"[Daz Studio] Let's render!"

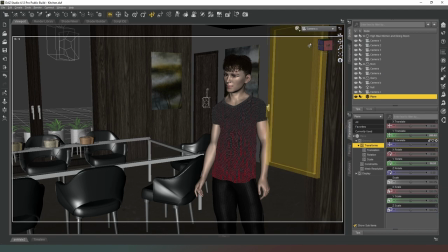(8:14)
So we're gonna just move it out of shot so it doesn't create a huge amount of spill light around him.
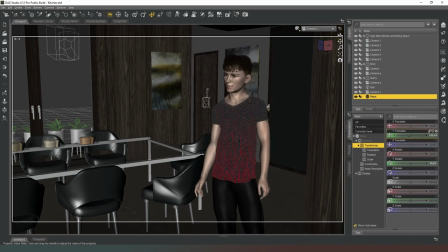(8:21)
We just wanted to light the character a little bit, just to add a little bit more to him. So we'll go to surfaces, go to plane, add an emission property, set that to white.
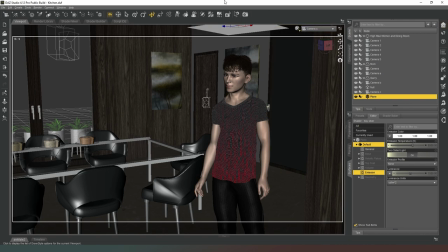(8:36)
Right, now I'm going to jump back into NVIDIA IRA mode again, because I want to see how much of a difference this will make to him, because this might actually cast a shadow right now,
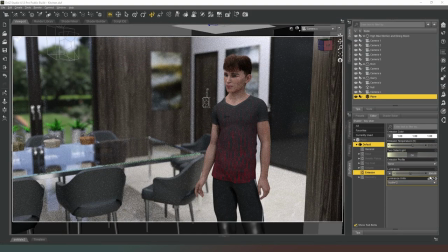(8:44)
because it's not very bright. And there we go. So I've changed the properties to KCDMR2 and dropped the luminance down to 250. We don't need it to be so overpowering that it starts casting really bright light on the surfaces around him. We just want to add a little bit more definition under his chin and to add a bit more contour to the front of his body.
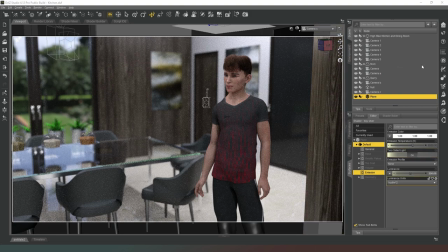(9:03)
So there you go. We've got our scene set up. We are pretty much good to go at this point. So I'm just going to hit the render button and we will see what happens. So yeah, I'll see you after the render.
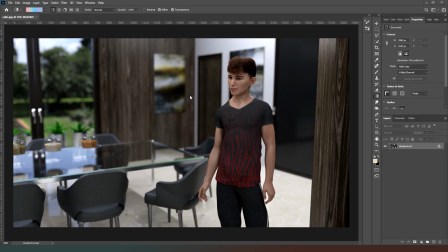(9:16)
So here I got the render into Photoshop. Normally I'd leave a render to cook for quite a bit longer than that, but for the purposes of making this video, I've skipped in a little bit early, as you can see.
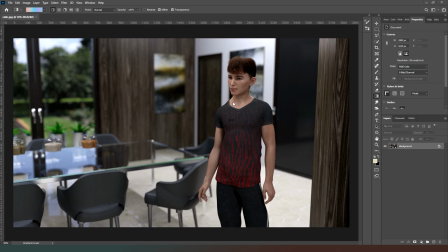(9:30)
Now I'm deliberately manually oversampled this image, so if you go up to the full size scale of the image, you'll find that, if I just go into Photoshop, you can see that actually there's quite a lot of noise in this, but as you can see, when you reduce it to standard screen size, that noise goes.
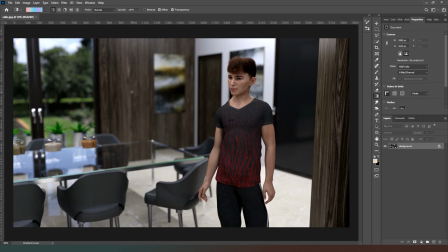(9:48)
Now this technique is called manual oversampling, and it's simply done by rendering the image bigger than you need it. So when you shrink it down to the size that you're actually going to use it, the noise is reduced. I don't really use that technique very often.
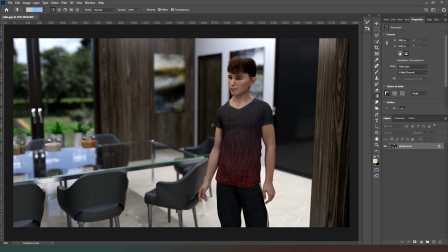(10:03)
It, obviously, in the purposes of creating this video, it's useful, but normally I would just leave the renders to cook until they're finished, because manual oversampling still isn't an optimal way of doing things in terms of image quality.
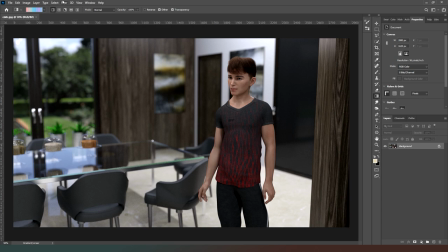(10:16)
It might be quicker, but the image quality is always going to be better if you just render the image properly in the first place. So what I'm going to do before I do anything else is I'm just going to quickly go to filter, and I'm going to go to noise, and I'm just going to go to despeckle,
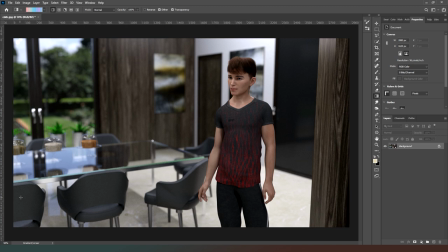(10:31)
and that'll just improve the quality of the image a little bit. And what you're seeing in this image is that he might be in focus, but it doesn't look unnatural in terms of depth of field, but I still want to make him stand out a little bit more. And there's various different techniques that we can use from this.
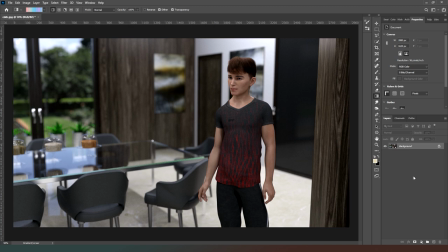(10:50)
We can also add some kind of fogging effects, which are going to be obviously ideal as well, and create some bloom as well. So the first thing I'm going to do is just going to add that bloom effect. So what I'm going to do is I'm going to Control Shift Alt and E. Now in this case,
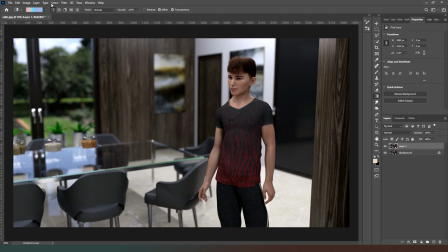(11:08)
we can just do Control J because we haven't got multiple layers, so we don't need to stamp visible.
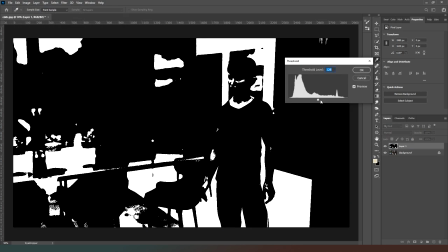(11:13)
And what I'm going to do is I'm going to go to Image Adjustments, and I'm going to go to Threshold, and then you can see here.
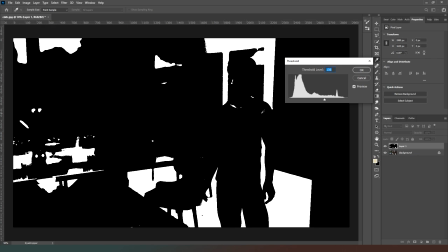(11:22)
Now what I want to do is I want to adjust the image so that only the absolute highlights, I'm looking at him rather than the objects in the rest of the scene. So there's a bit of light on his nose, a bit of light on his collarbone, and a bit of light around the back of his head.
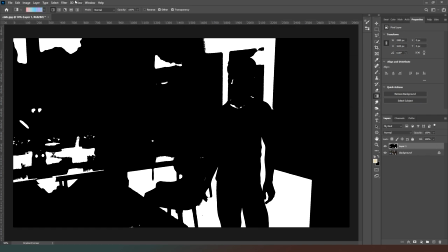(11:38)
So I'm just going to bump that up a smidge to about, just so it's a little bit definition, to about there, and I'm going to hit OK.
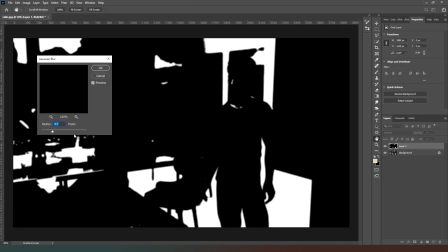(11:45)
Perfect. So now what I'm going to do is I'm going to go to Filter. I'm going to add a blur. I'm going to add a Gaussian blur, and I'm just going to bump this up a little bit as well, to about there, just so that you can see a blurry light, probably kind of more,
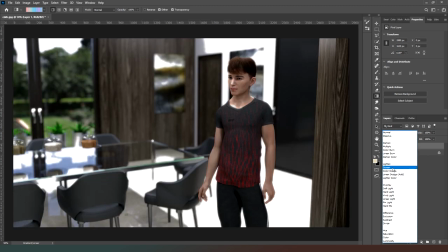(11:58)
I'm thinking 6.8. Let's see, yeah, that'll do. Now what we're going to do is we're going to add this as a screen layer.
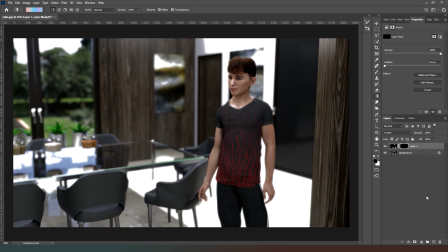(12:07)
And then as you can see, it adds a little bit of a bloom effect, but we don't want it around the whole of the image.
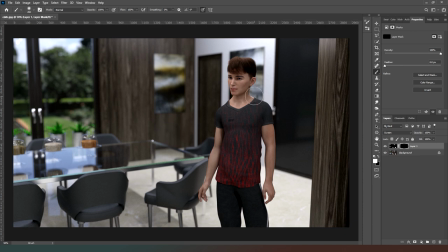(12:13)
So I'm just going to go Control I on a layer mask. Then I'm going to select brush with white.